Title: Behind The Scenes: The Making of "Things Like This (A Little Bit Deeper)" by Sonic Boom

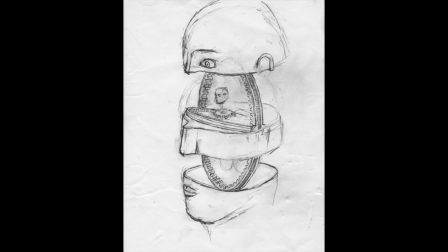4:29 in from any environment to any other environment the exception being when the head opens in a way that is different than the other parts which is why it made sense to put
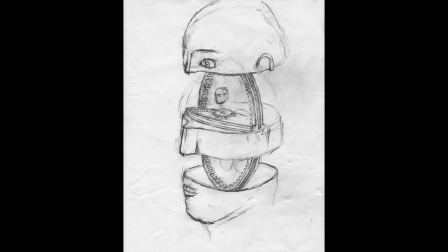4:43 this one in the video at the beginning of the second half of the song and have it open in a different way. And I would have liked probably to have more of the heads open in sort of increasingly Baroque or strange ways. I mean, they do at the very end of the video.
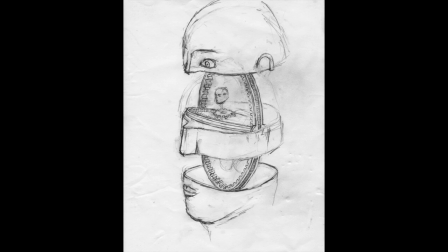5:03 But I think that my philosophy for music videos, and I feel like it's kind of the way things are thought of, is that you develop some pattern within the first verse chorus structure and then
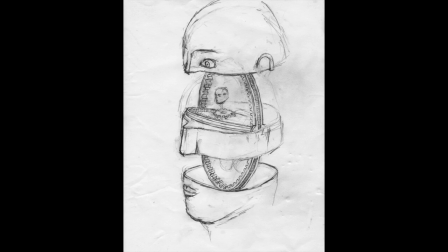5:20 when the audience sort of is like okay understanding that that's the baseline pattern then it's time to iterate the pattern or to change it in some way that feels organic or natural to the original impetus or conceit but
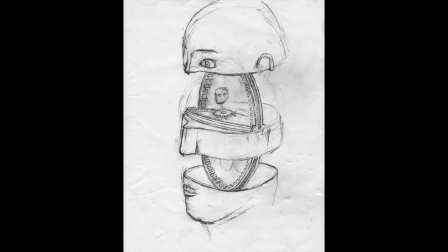5:37 is actually unexpected so one way to do that is to you know it's like okay well the heads open in some weird way they they start off the video bisecting it would have been cool to be like in the second half of the video each one of the worlds opens in some totally weird way um but you know would have would have added a lot of time but we did get that one in there
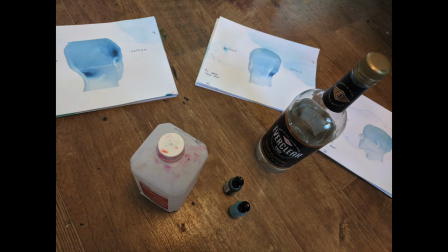5:59 so in this picture you can see the kind of hand processing that was happening for the second chorus or what i'm calling the chorus the song don't really doesn't really break down and diverse choruses but it kind of has two different parts and there's a part where it goes into the head and
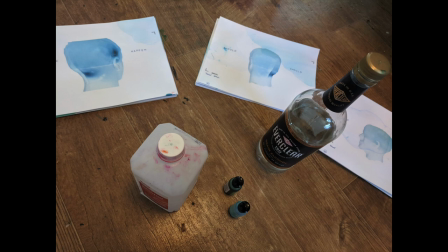6:18 there's parts where it spins around the head um so there were two different sections and this is the hand processing uh of the second so the frames for the video would get printed out inverted uh
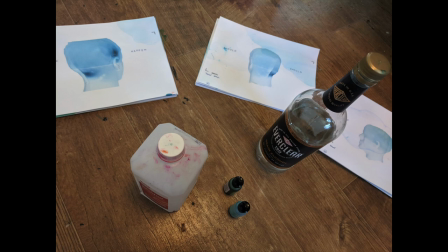6:33 with inverted colors and there were a couple reasons i think the first reason to do that is just that because the video is fairly dark or is like really takes place mostly in the darkness it you save a tremendous amount of money
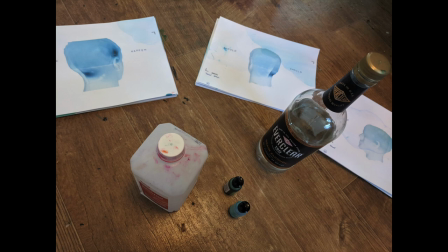6:48 in printer ink simply by printing it out inverted um because there's far far far less ink on the page and then the other secondary reason is that when you load up a printer page with ink it tends to warp and sort of uh the the page isn't lie flat anymore.
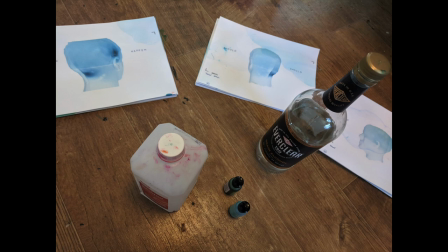7:07 So by inverting it, use less ink and that also preserves the paper. And then the idea with these kind of chorus sections is to slowly introduce the hand processing elements that would be, I guess, finalized or reach their climax in the final section of the video.
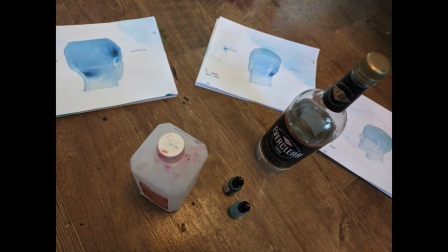7:26 So each go round of the head, there's a new kind of handmade thing happening.